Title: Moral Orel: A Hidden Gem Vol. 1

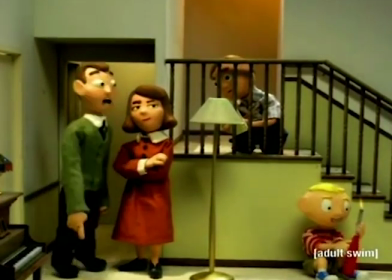At one point in the episode, we see Oral's parents arguing, and it's not really played for laughs. In fact, it's really uncomfortable.
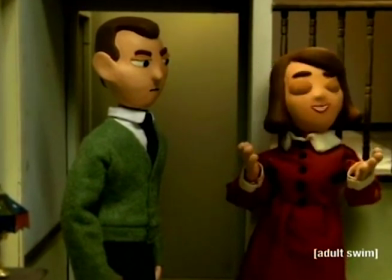Moral Oral has always explored dark themes, but they've always been played for laughs. In this episode, for the first time, it's portrayed kind of realistically.
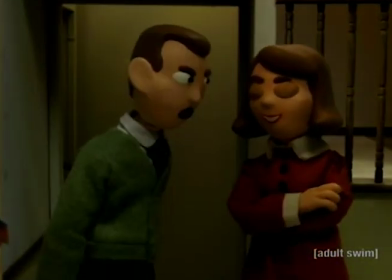The season finale of season 1 is absolutely stunning.
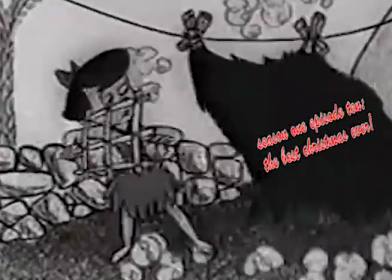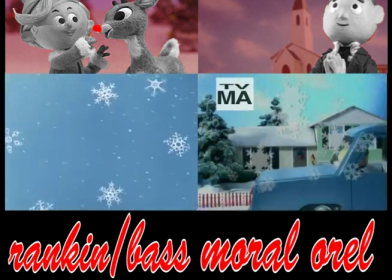It starts off by capturing the tone of a Rankin-Bass Christmas special, with over-sticed snowflakes, Christmas bells,
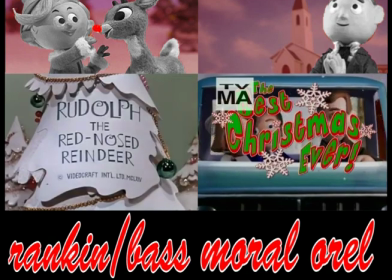a bright title card, and the whole family driving to church together, singing a Christmas carol merrily.
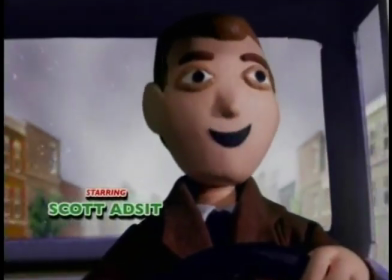We then find out that the Christmas carol they are singing is actually a commercial jingle, making a subtle jab at the way commercialism has become ingrained in the celebration of Christmas.
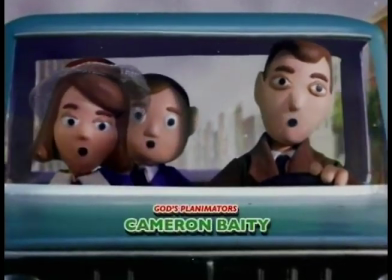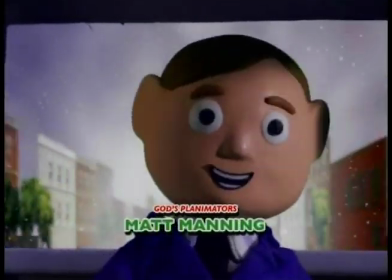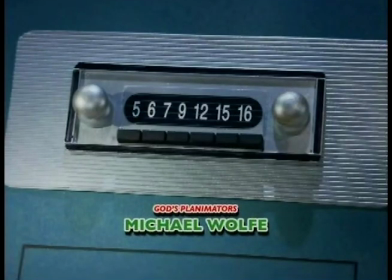Something I love about the opening scene is that if you pay close attention, you can tell that Clay, the person driving the car, is drunk.
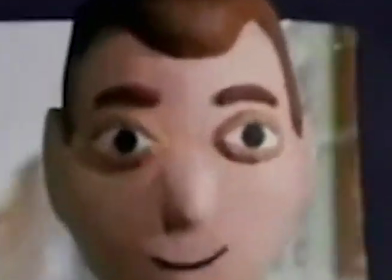The car is slightly swerving, his eyes are squinting, and he almost seems ill.
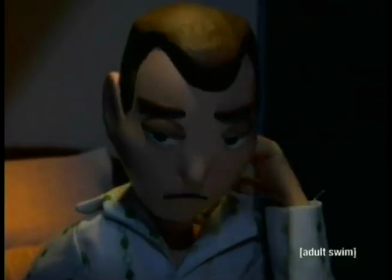The episode suddenly takes a dark turn the night before Christmas when Clay and Oral's mom, Bulberta, start arguing.
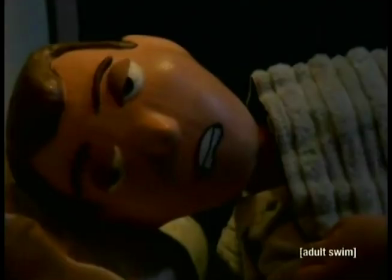Here, we learn that Shapey, Oral's brother, was an accident. The scene works really well because it's juxtaposed with Oral cheerily awaiting Christmas.
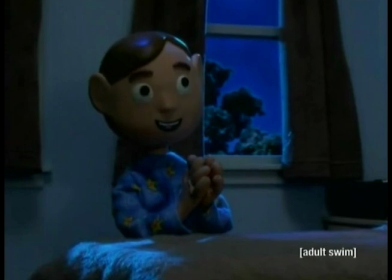It shows the tragedy of a good kid like Oral being born into an environment that doesn't let him shine.
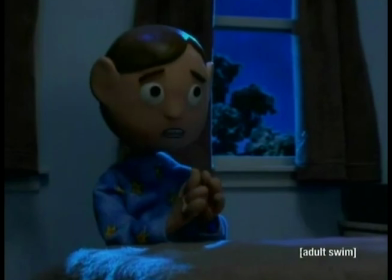From there, the episode follows the typical Moral Oral formula. Oral learns something from an adult and misinterprets it.
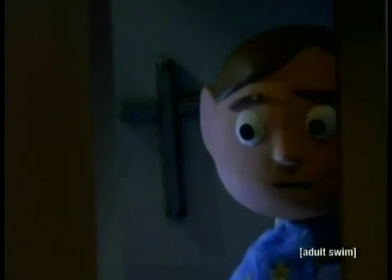This time Oral hears that Shapey's father isn't Clay. This makes him think that Shapey is actually the second coming of Christ.
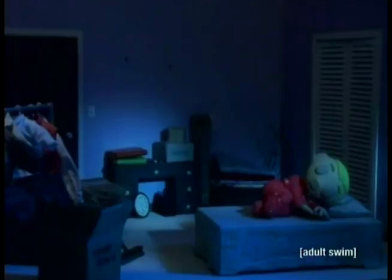However, the episode has a layer of tragedy that hasn't been seen in Moral Oral so far. It really shows the innocence of Oral and that even through all this hardship Oral can stay blissfully ignorant.
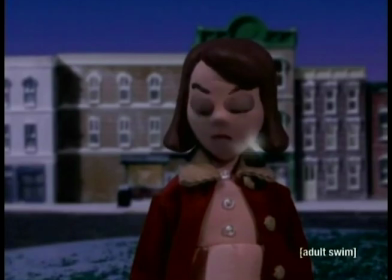At the end when Oral is finally confronted with the reality of his parents failing marriage, it's truly an emotional moment.
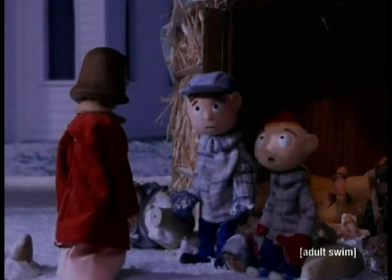So much can be expressed through music choice, or lack of music choice in this case.
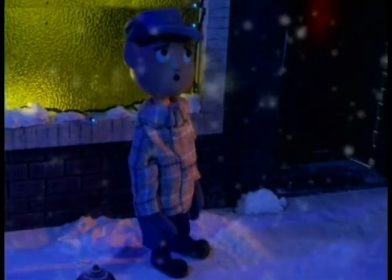Boy God, this sure didn't turn out to be the best Christmas ever.
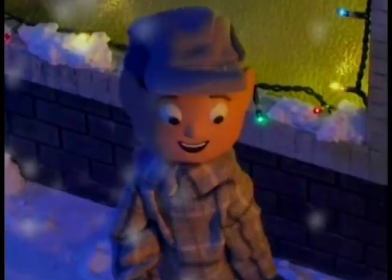But you still have two minutes left, and I have faith in you.
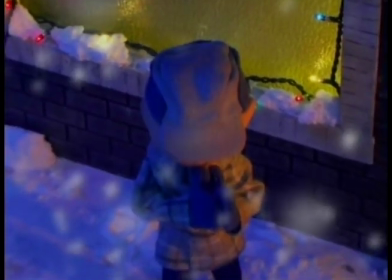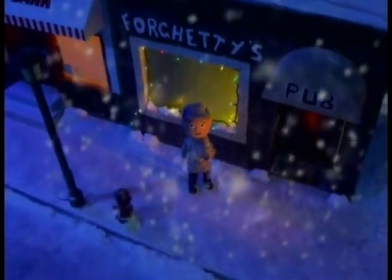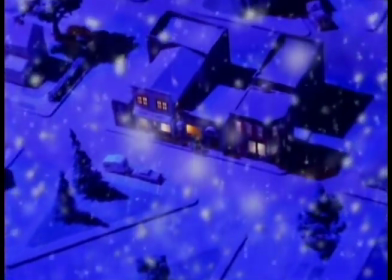What makes the first season so great is its slow build-up. That's why it's such a goddamn insult that Adult Swim aired the season finale first.
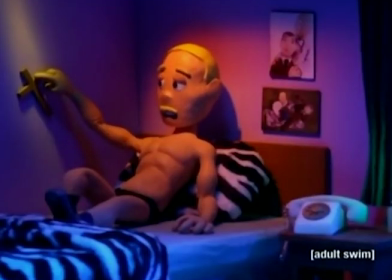The second season mostly stays true to this formula, but it switches it up a bit with more episodes about the townsfolk of Moralton,
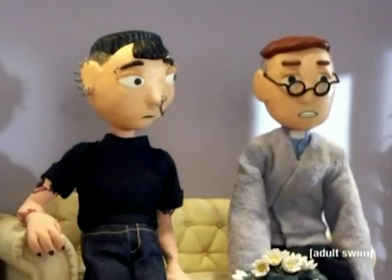sometimes abandoning the comedic tone entirely and delving into a more dramatic tone.
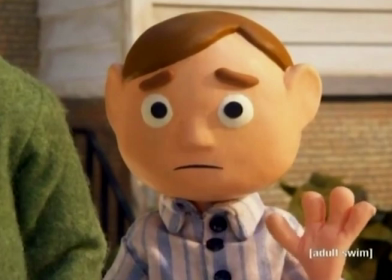Not every episode has a happy ending, with some episodes like The Lord's Prayer, Love, and Courtship ending tragically.
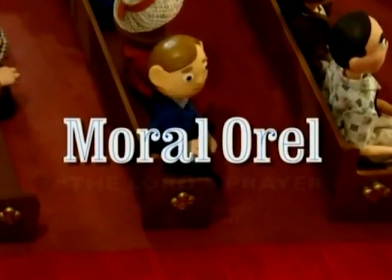It's also a much more plot-driven season. In episode 8, The Lord's Prayer, a family moves in next to Oral.
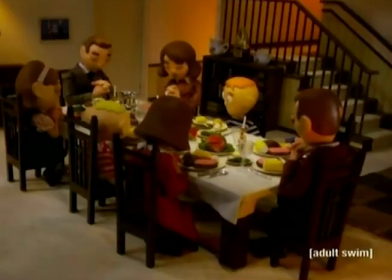They are exactly like the Puppingtons, except they use a different version of The Lord's Prayer.
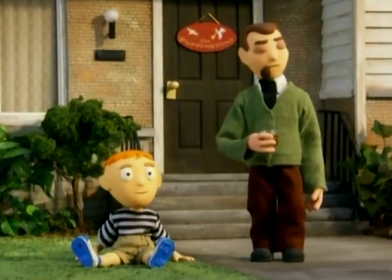The episode ends with the family moving out, leaving their seven-year-old son, Block, behind and taking Shapey instead.
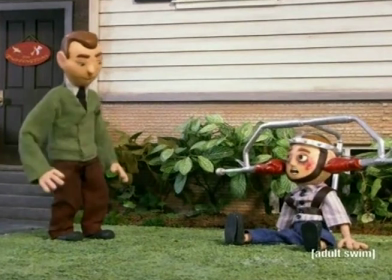For the rest of the season, Block is in the household instead of Shapey.
Dad, that's not you. Oral, you know you shouldn't upset your mother by coming home with dirty clothes.
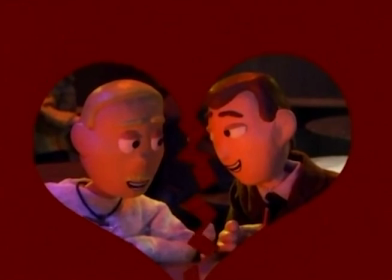Although season 2 had a much more depressing tone than season 1, every episode had a comedic focus. That is, until the two-part season finale nature.
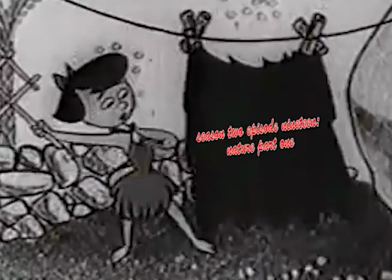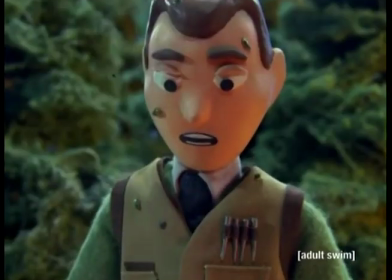Nature is a turning point for the show. This is the first episode that's completely devoid of humor.
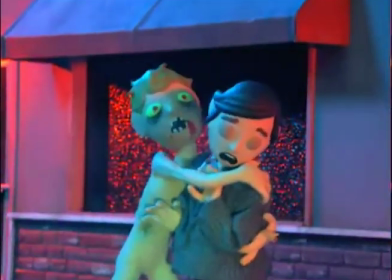Similar to the way the pilot sets up the dark comedic tone of the first season, this episode sets up the dramatic tone of the rest of the show.
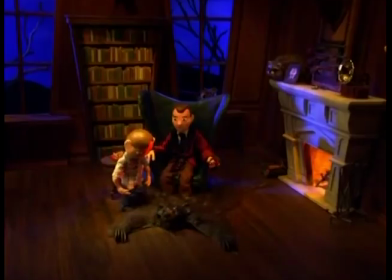When the episode starts, Clay is spanking Oral.
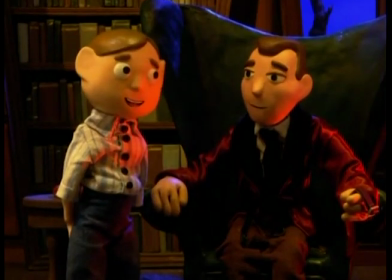We can hear a slight crackling sound in the background as if a fire were burning, and there is a faint red light on both characters, possibly symbolizing the fires of hell.
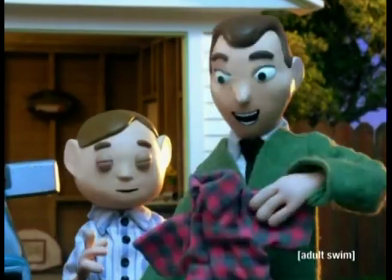Clay decides to take Oral on a hunting trip.
But- Now what's this? Oh, that's my favorite lucky shirt!
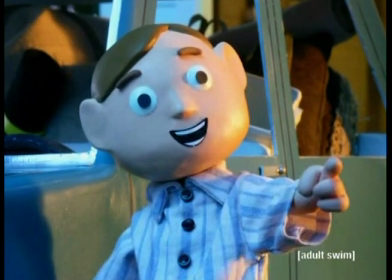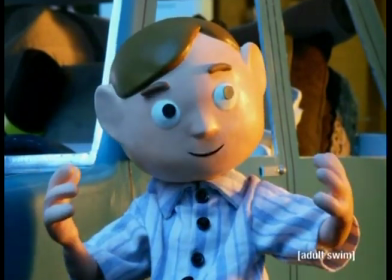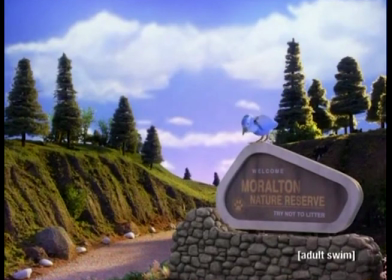Keep this in mind, it's going to come back later. As Oral and Clay travel to the Moralton Nature Reserve for their hunting trip, we see a large blue bird for the first time.
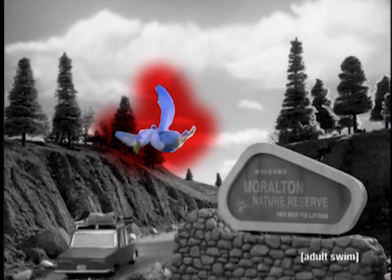This bird is very important.
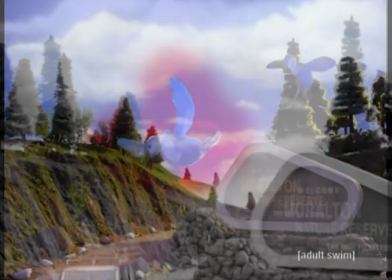It can be seen frequently throughout the show. I tried to find out what type of bird it was by listening to its call, however I was unable to find any bird that resembled its unique sound.
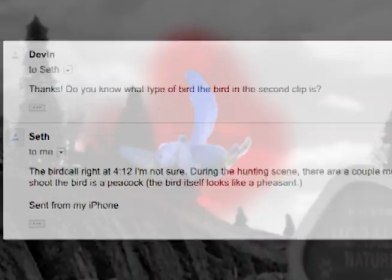I emailed a bird expert, but he said that he couldn't tell what type of bird it was.
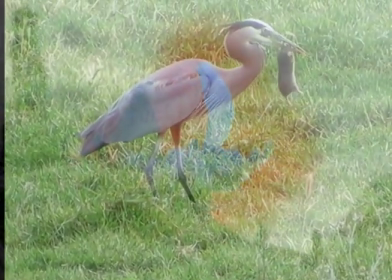I've come to the conclusion that this bird is a blue heron, and the call is altered to make it sound more distinct and majestic.
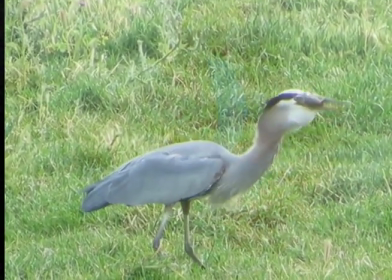This is what a blue heron sounds like.
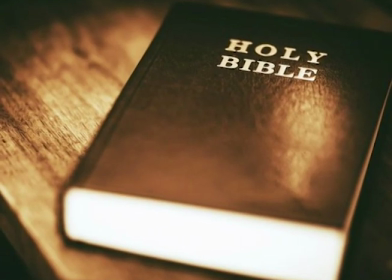So, yeah, it's easy to see why they changed it. In the Bible, the blue heron is thought of to be unclean and angry.
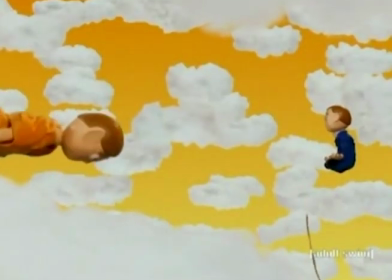I think that in Moral Oral, the blue heron represents Oral's religion.
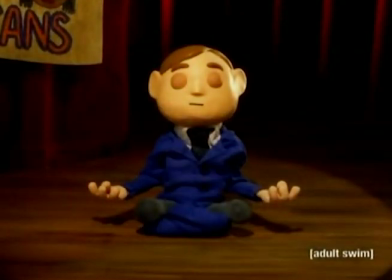Throughout the show, Oral learns how to take the lessons he learns from religion and created into his own ideology, which is frowned upon by the citizens of Moralton.
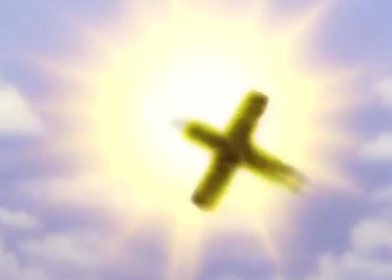In the prequel special Before Oral, the bird appears when Oral learns of God. You can see it pass the car as Clay neglects him.
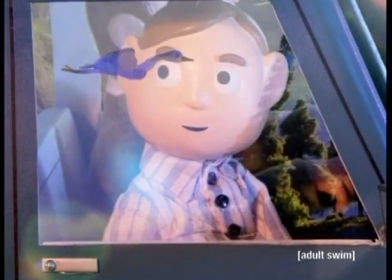When Oral sees the bird, he is comforted by it. He thinks that even though things are bad, God is watching over him.
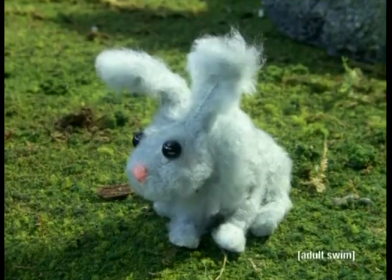The mysterious blue heron appears again when Clay tries to get Oral to shoot a rabbit. It reminds Oral that the rabbit is one of God's creatures and he is unable to shoot it.
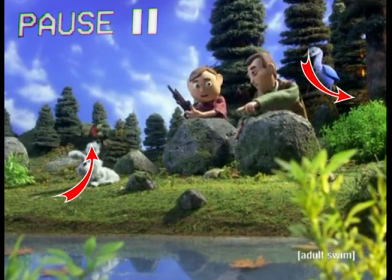Notice how when we first see the rabbit, there are a few butterflies above it, representing Oral's good nature.
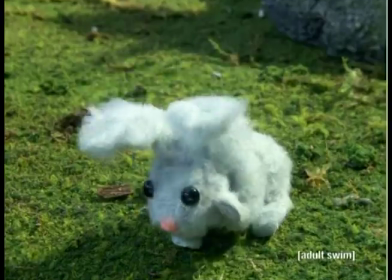Something that's particularly great about this episode is its sound editing. The sound of birds calling gets louder and louder in the background as Oral considers shooting a rabbit, building tension.
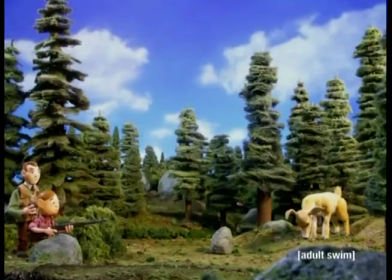When the rabbit runs away, we again see the butterflies. The butterflies appear again later in the episode when Oral tries to shoot a deer. The butterflies are in between the deer and the gun, meaning that Oral's good nature is preventing him from killing the animal as it is literally and figuratively standing between him and the deer.
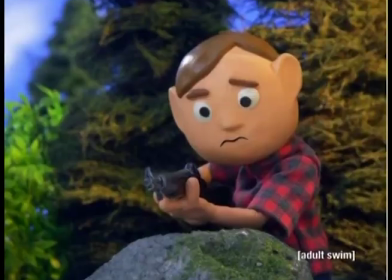The only animal that doesn't have butterflies around it is the pheasant, which gets away because Oral drops the gun, not because he decides not to shoot it.
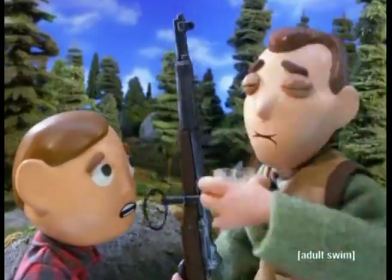Clay grabs the gun from Oral and shoots the deer. After the deer dies, crows caw in the background, and again they caw when he shoots the dog.
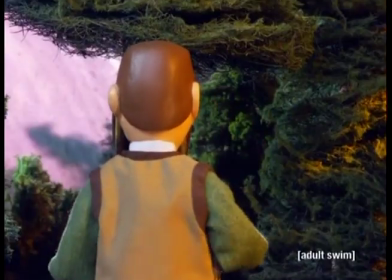I think this is a smart choice because crows are a symbol of death. After Oral and Clay head back to camp, there is a sound of flies buzzing in the background.
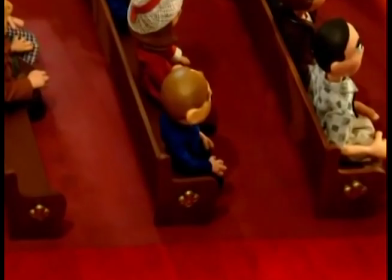You can also hear a cougar roaring when Clay goes off on his rant. The title of this episode is Nature, which serves as two meanings.
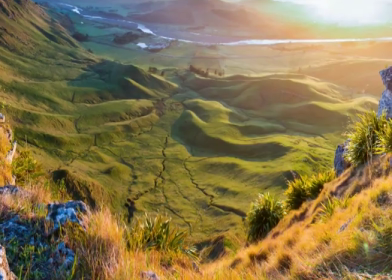The obvious one is that Clay and Oral go on a trip to be out in nature, and the second one is human nature.
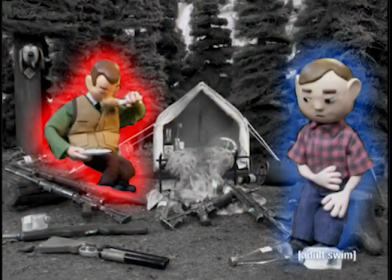The wild animals shown in this episode represent the nature of Clay and Oral. The locusts and flies represent Clay's wicked nature.
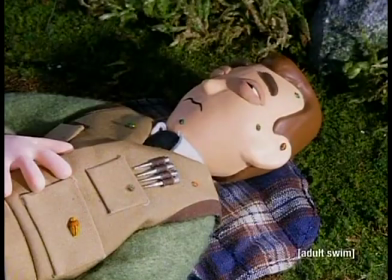They appear whenever Clay does something particularly awful.
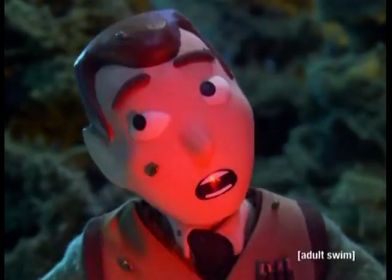They are seen mostly when Clay is drunk, which makes sense because Wilberta says that when he drinks, he doesn't change Oral.
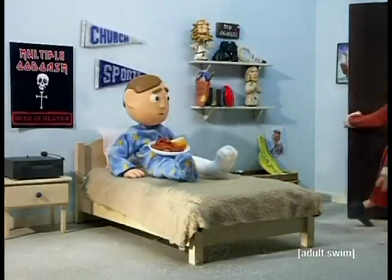That's just his true nature coming out.
And also Clay says that DRUNK IS NATURE.
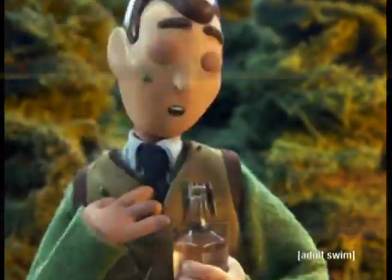Locusts slowly start to appear on Clay's face the more he gets drunk.
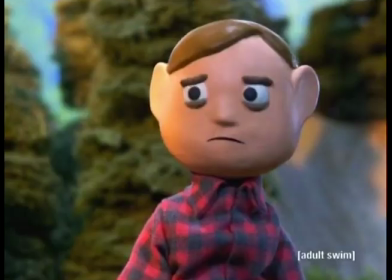Clay mistakenly says that he lives on the blight side of life when he says this a faint red light is shown on his face Representing
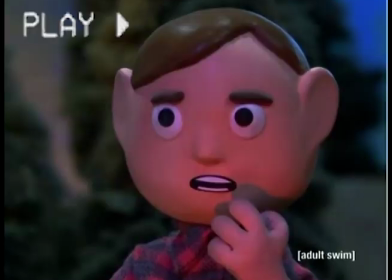the fires of hell the light gets brighter and brighter throughout the scene The red light can be seen faintly on Oral's hands as he reaches for his gun
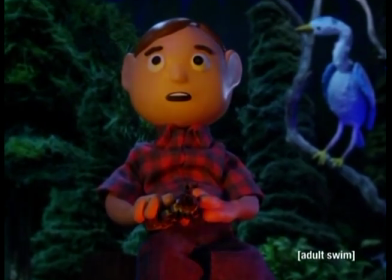as Oral starts to point the gun on his dad They both are bast in red light the
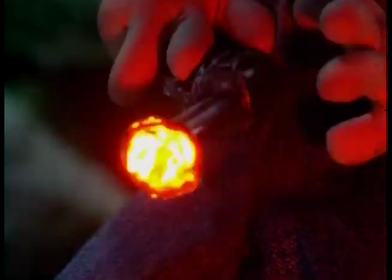blue heron is seen watching over Oral from the treetops when Oral pulls the trigger all the birds fly away and the only sound left are the locusts chirping.
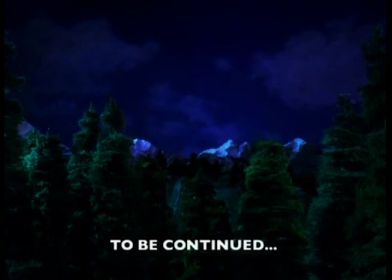The way Oral looks at religion has forever changed. In this moment Oral has no faith in God. This is the first big moment of defiance we see from Oral and a huge cliffhanger.
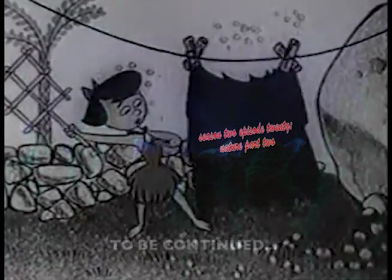Okay so Oral doesn't actually shoot Clay, he just shoots his alcohol.
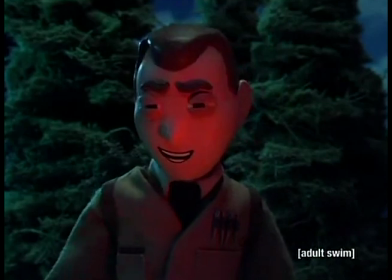But the show has been so dark up to this point and such a big change from the tone of season one that when I first watched this I thought they were actually going to kill off Clay.
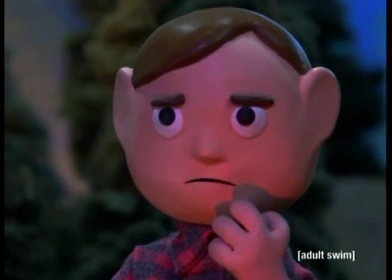Even though Oral doesn't actually shoot him, I think there was definitely a moment where Oral was thinking about it.
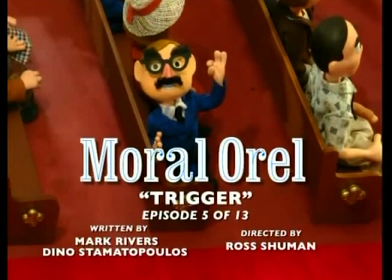In the episode Trigger, which was set before the hunting trip, Clay teaches Oral how to hunt in preparation for the trip.
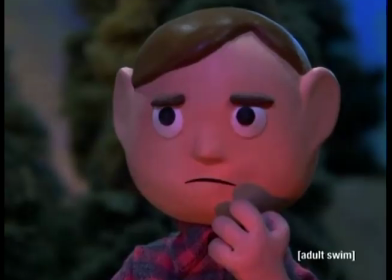Whenever Oral gets frustrated, he accidentally fires off the gun. It seems like Oral pointed the gun at his father because he was scared for his life and accidentally fired because he was frustrated.
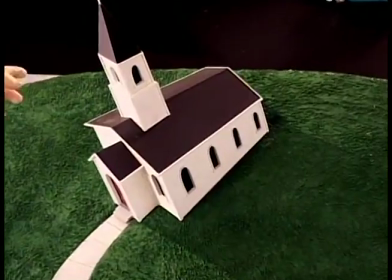In the opening of part 2 we get the typical intro, except for this time Oral doesn't look up at God like he always does.
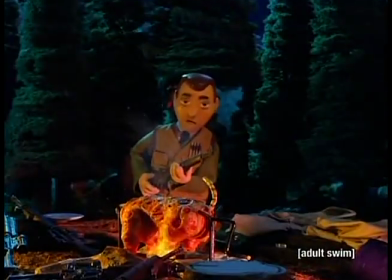Instead he is silently praying. Clay Clay accidentally shoots Oral in the leg. Notice how Oral says, I got shot by you.
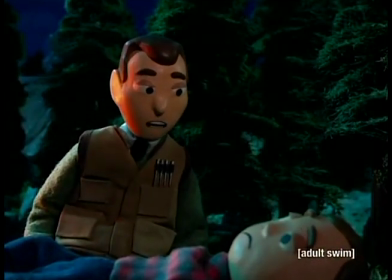Instead of, you shot me. This is to shift the blame away from his dad. Oral needs a tourniquet to stop the wound from bleeding.